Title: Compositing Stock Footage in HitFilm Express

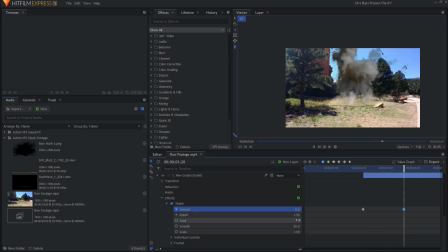Speed was set at 1.5, and everything else was left the same at 50 and 100 for smooth and scale, respectively, right? So that allows that big shake to happen when the explosion occurs, and I only put that grade layer where the explosion itself was, right?
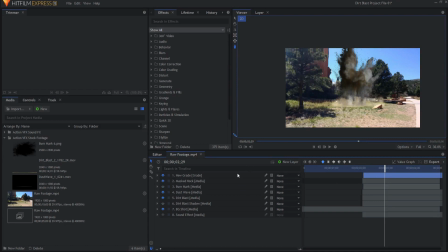The only other thing that I added on this, actually two things. One is I added a burn mark to it all. So if I were to just take these out for a second, you can see the burn mark there.
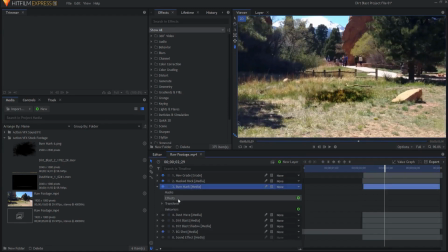That burn mark is basically kind of squished down.
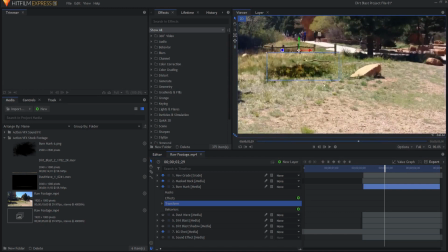So you can see that it has been resized to fit in the area where that is.
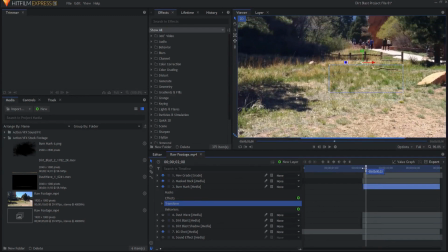That burn mark does actually appear there, right? After the blast happens.
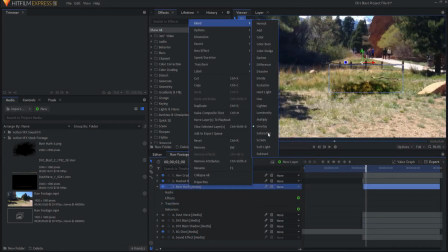And the burn mark is actually set to a blend mode of overlay, so it sort of mixes in with the grass. Now, I could have left it as normal, and it probably would have looked fine, but I just thought I kind of liked the look of that overlay where the burn is sort of masked.
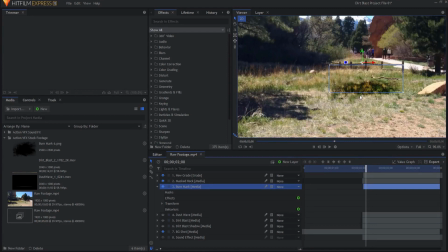I might even have, if I had spent more time on it, maybe I would have had a few different layers of burn marks here, you know, to really sell that there were several different effects on that, right?
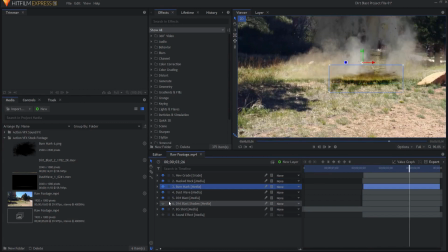The last thing I added besides that was the shadow of the dirt blast, which is here, you can see,
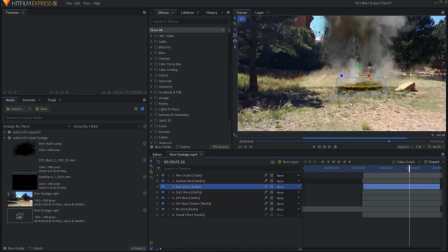and it could be maybe a little bit darker to match here, but you know,
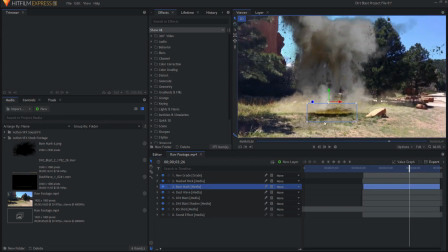figuring that this is mostly smoke and stuff, I went ahead and made it pretty light.
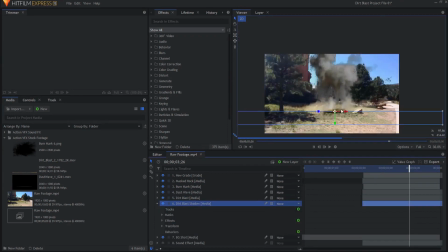Basically what it is it's a copy of the dirt blast, except it has been flipped upside down and squished really, short.
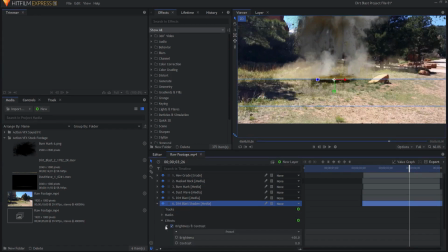And then to it, I added a brightness contrast effect, and I took the brightness all the way down to negative 100%, and then I just changed the opacity. It's only at 17%. If I went all the way up, you could see how dark that would be.
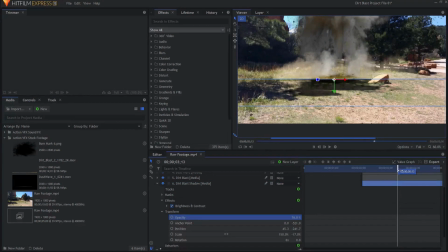But the cool thing about that is as the explosion happens, the shadow of the explosion happens as well. So, you know, I might actually work on matching it towards this shadow or something like that. But given that it was a lot of smoke and stuff, I went ahead and left it pretty low,
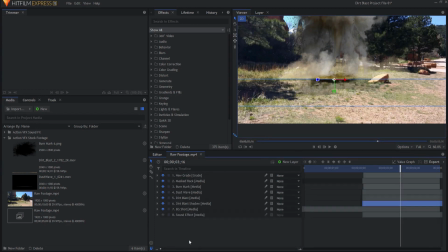just enough where there was a shadow, but not so much that it, you know,
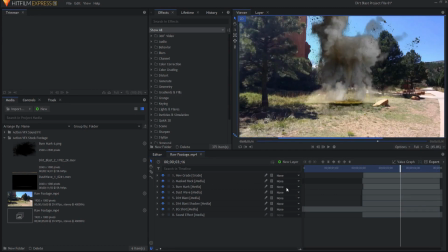sort of overwhelmed the whole shot and made it sort of look fake. And when we were done, I had something that looked like this. And you might want to spend some time color grading or,
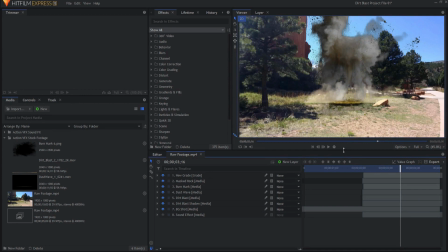you know, getting these different composites to match each other so that they all tie together as well. And pretty much in a nutshell, that's how I created the explosion effect here in the Garden of the Gods in Colorado Springs, Colorado.
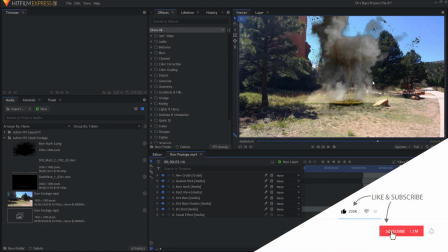If you have any questions about how that works, please leave them in the comments below. Otherwise, thanks for watching.